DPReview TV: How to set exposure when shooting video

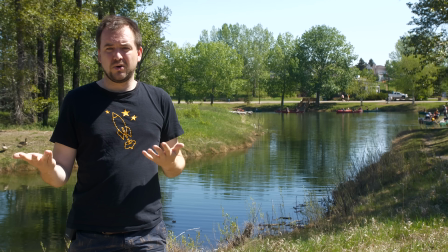[7:20]
Regardless, right now we're shooting in a bright day with our lowest sensitivity we're at a 50th of a second so I get nice natural
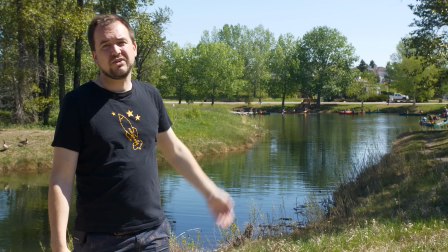[7:27]
motion blur but you can see we've got this really distracting background and Chris has already put a three-stop ND filter on it just to be able to shoot
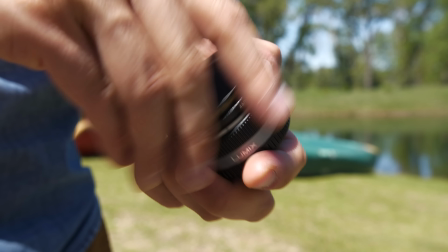[7:34]
at 5.6 but I still don't love this background so we're gonna put some more ND on right now so now we've got six stops of neutral density
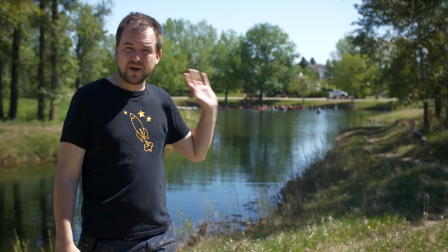[7:41]
on there so we're able to shoot at f2 and you can see we've knocked that background out more effectively so I'm using my aperture choices creatively and then I'm using neutral density when I'm in bright sun to control the exposure that's why you really want to have these in your bag now There's a couple types of neutral density filters I like using these fixed ones because we can swap them over and out and there's no issues with
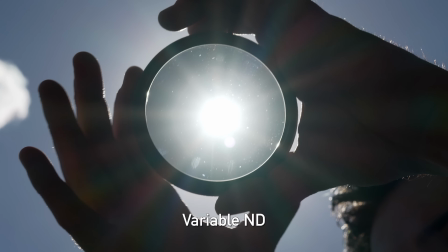[8:01]
reflection anything like that You'll also find variable neutral density filters and these will let you smoothly move between different exposure gradients The trouble
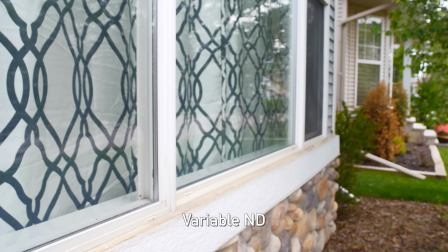[8:09]
with that is they're polarizers as well So you'll see weird things happening with your reflections when you change exposure and even when you pan the camera So I prefer working with fixed ones, but it is certainly a bit less convenient. So now Chris is shooting me with a neutral density filter and a polarizer. And polarizers are great because you probably already have one in your gear bag. They'll cut down on average two stops of light.
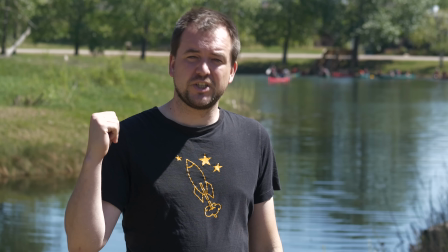[8:29]
Now right now Chris doesn't have the polarizing effect on, but as he swings it over here, you can see that the reflections in the water lessen.
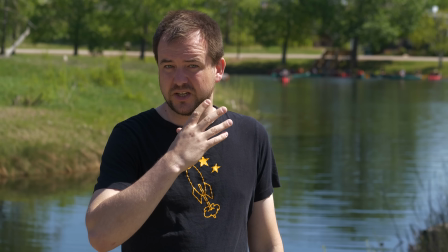[8:36]
Also the exposure on my face shifts a little bit. Looks really great.
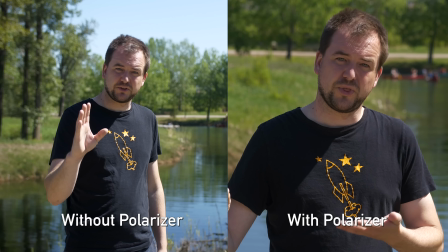[8:39]
The problem is if I'm using two angles, one with the polarizer, one without the polarizer, my saturation and exposure are gonna shift between shots. So I love using pulls for video, just don't mix and match shots with and without a polarizer. All right, I hope you enjoyed that useful little tutorial on the video exposure trapezoid. No, the video exposure square. It's a trapezoid. And you can solve that argument on the comments below. And don't forget, there's so much more we wanna talk about in terms of video exposure and techniques, things like frame per second, things like log file, raw recording. Camera movement, audio, Lots of stuff that we want to touch on let us know what you guys would like to see in the comments below and also Don't forget to check out our Twitter our Instagram feeds and definitely subscribe if you want to see more content Yeah, I mean that's the way to show us that you want to get more of this content So sure you show us love yeah show us up We're so insecure as all youtubers are we need the love and of course comment below anything else you want to talk about We could do photography tutorials
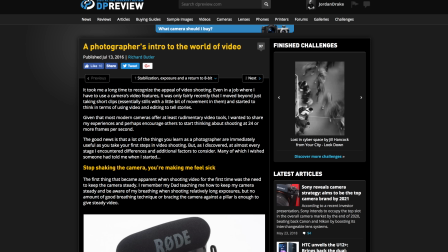[9:35]
Otherwise in the meantime if you're looking for some more information Yeah, if you really found this useful check out Richard Butler wrote an intro to video for photographers You can see the link in the description below great article to get you started as well But don't worry more gear reviews coming soon. So stay tuned